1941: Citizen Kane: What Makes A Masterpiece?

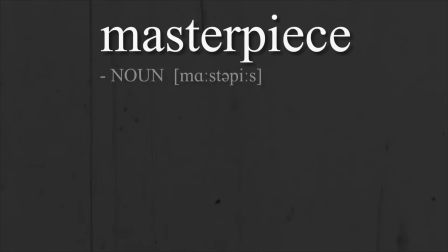0:00 The word masterpiece has an interesting etymology.
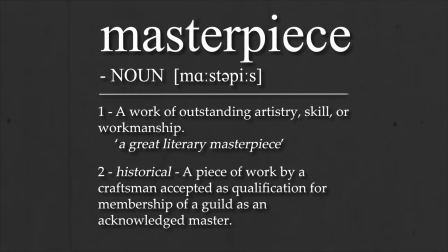0:04 Now it means any great work of art, but originally it referred to the work that an apprentice would present before becoming the member of a guild.
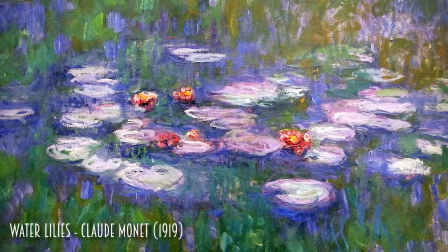0:12 A piece of work that displayed the full command of their skill over their art.
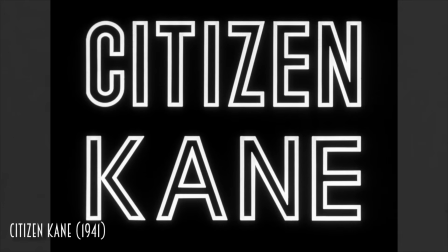0:16 A piece of work for which they would be worthy of being called a master. Orson Welles was only 25 years old when he completed his masterpiece.
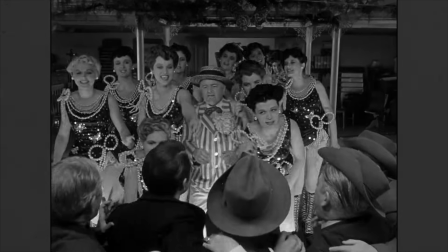0:25 Though a box office failure upon its release, Citizen Kane has been canonized as one of the most important films ever made.
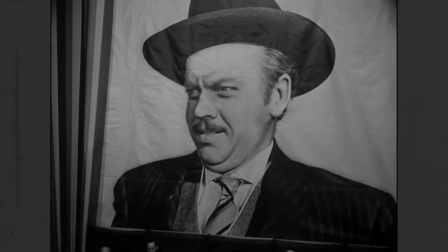0:32 The name itself has become synonymous with greatness. But why?
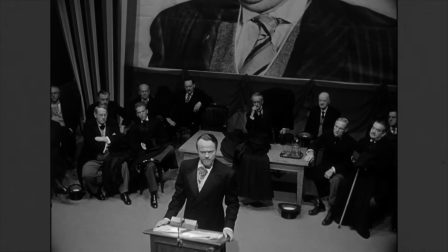0:37 What makes this film tower above all others? Hello and welcome to 100 Years of Cinema.
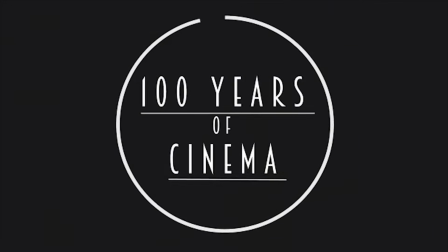0:42 We'll be taking a look at least one film each year from 1915 onwards to track the evolution of film over the last century.
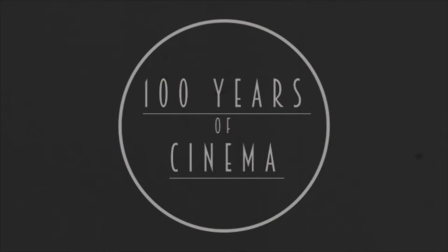0:49 The evolution of cinema is a slow process.
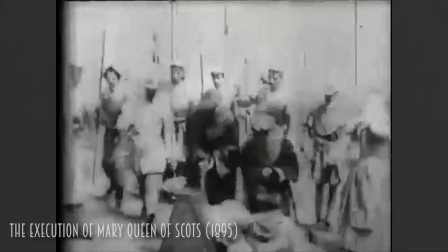0:52 Occasionally, a film breaks out with a radical new idea that shakes the medium to its foundations before being adopted by the mainstream.
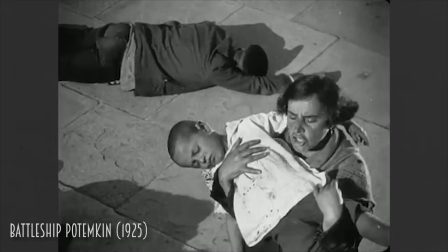1:00 Slowly, over the decades, each new idea, each spark of ingenuity and experimentation pushes the form just a little further.
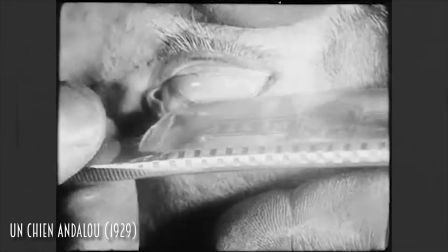1:08 And very occasionally, a film will emerge so radical, so packed with new ideas,
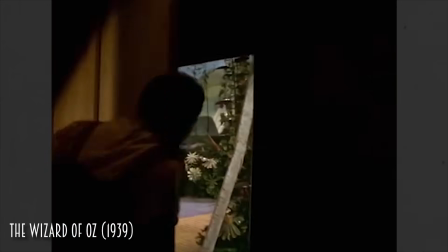1:14 that the evolution of cinema itself seems to skip 10 years almost overnight.
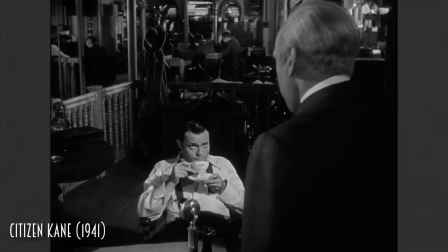1:20 Citizen Kane was one of those films. It can be hard now to see Citizen Kane for the revolution that it was.
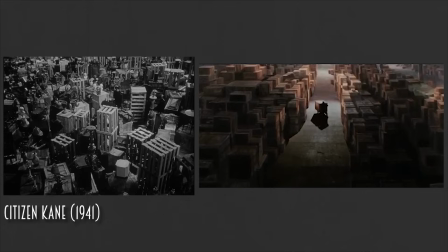1:26 Its impact on cinema was so profound, and its techniques became so ubiquitous that its once radical ideas now seem commonplace.
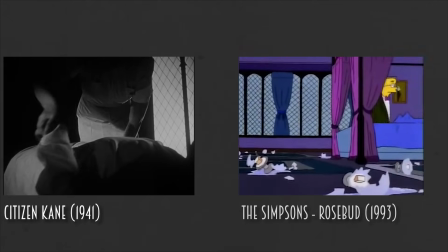1:35 As innovation gave way to the imitators, the film now seems to stand in the shadow of its own greatness.
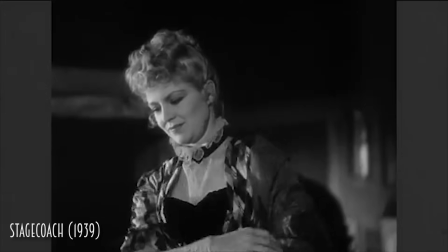1:41 Some of the ideas that are credited to the film, like the use of deep focus or extreme low-angled shots, do actually originate from earlier films.
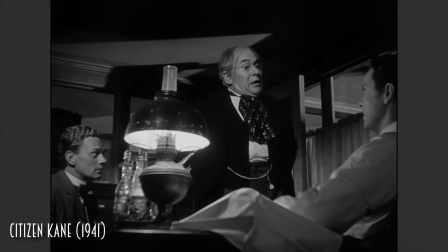1:50 But it was in Orson Welles and cinematographer Gregg Toland's utilization of these techniques,
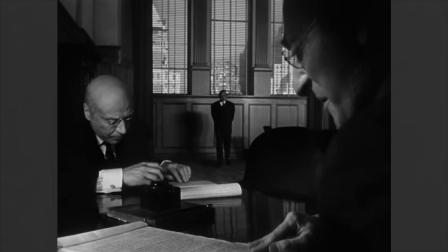1:56 as well as many other innovations of their own right, that turned Citizen Kane into something revolutionary.
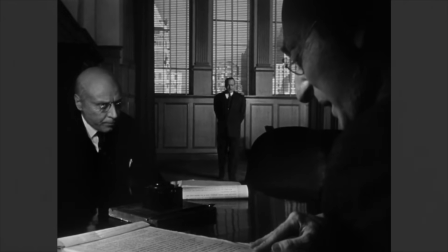2:02 Let's talk first about the visual innovations that Kane brought to cinema.
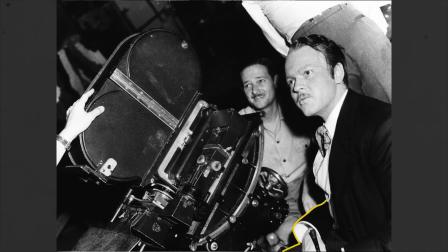2:06 Exactly who brought what to the table and who deserves the credit between Orson Welles and Gregg Toland has long been the subject of debate,
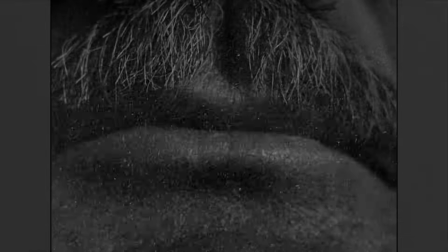2:14 but it's indisputable that their combined efforts helped create one of the most visually rich and engaging films made up until that point.
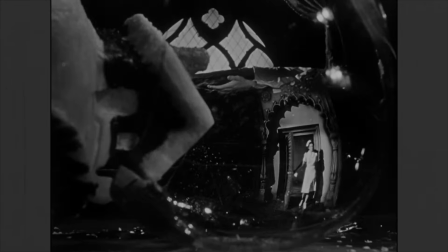2:22 Somewhere between Toland's technical genius and Welles' command over his image, a new vocabulary was added to the language of cinema.
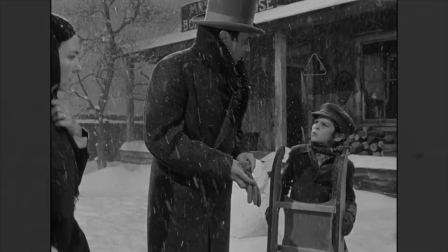2:30 The most famous visual innovation from Citizen Kane was its use of deep focus.
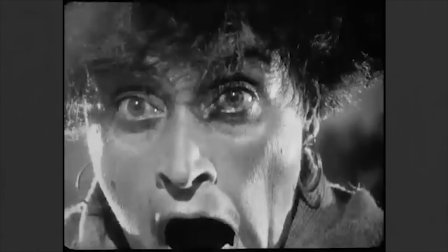2:35 Whereas earlier filmmakers had used different focal lengths to separate the characters from the background or to draw the audience's eye to a particular detail,
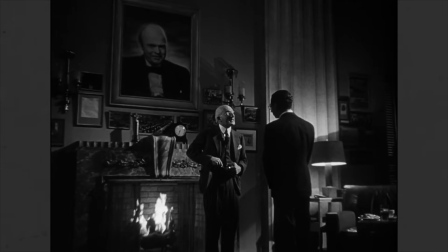2:43 Citizen Kane had the whole scene in crisp focus. This was accomplished by the use of an incredibly small aperture.
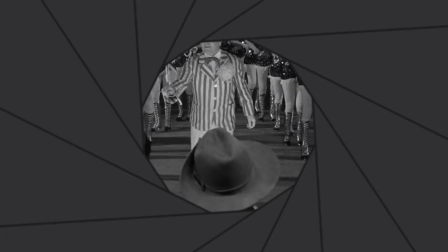2:51 The smaller the aperture, the more of the image that could be in focus at one time.
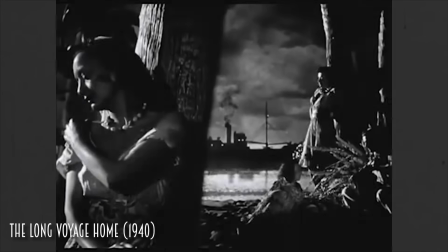2:55 Gregg Toland had used similar techniques 1 year prior in the John Ford film The Long Voyage Home,
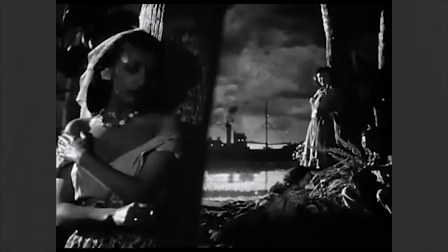3:01 but it was Citizen Kane's application of this technique that was truly something new.
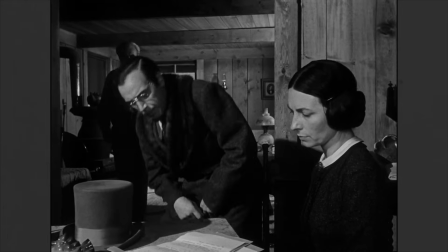3:06 The composition of the scene allowed the audience to read the whole frame at once,
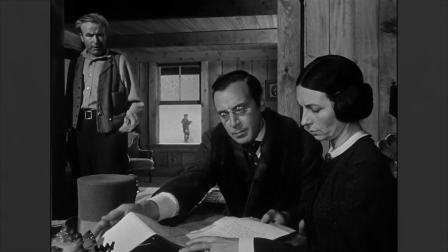3:11 much in the same way that one would read a painting, each layer adding an element to the story.
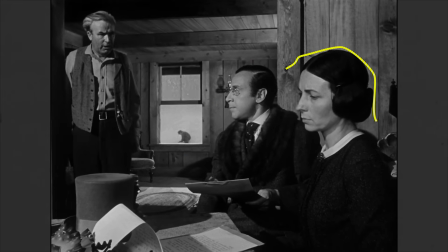3:16 In the foreground, a businesslike Mrs. Kane arranges the paperwork that would see her son taken into the custody of Mr. Thatcher for a proper education.
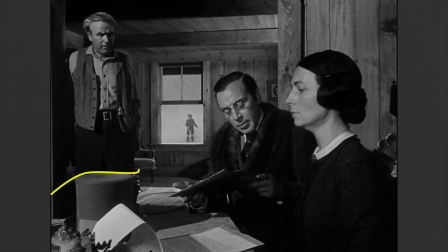3:25 In the mid-distance, we see Kane's father fighting to keep his son and eventually giving in to his greed.
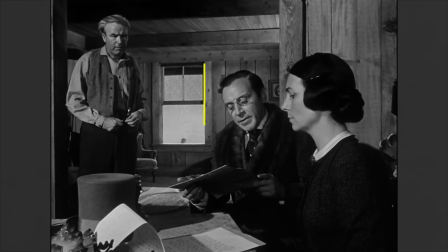3:32 And in the background, a young Kane plays in the snow with childhood abandon, unaware that inside, his fate is being decided for him.
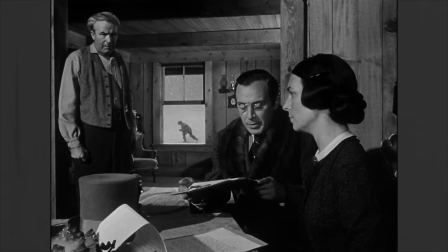3:40 A more traditional film would have had these three elements shot separately, divided either by cuts or by changes in focus.
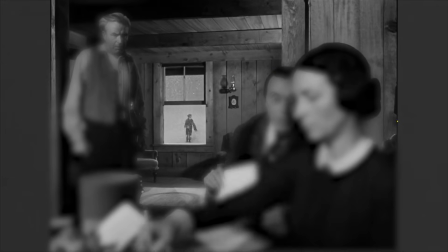3:48 But Kane gives us all of these components at the same time.
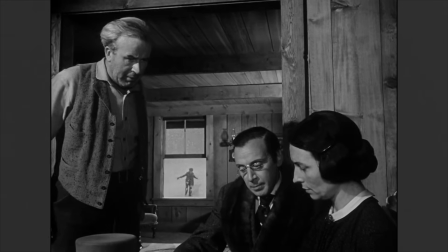3:51 The significance of the moment in a young Kane's life is heightened by the audience's ability to perceive each conspiring element in unison.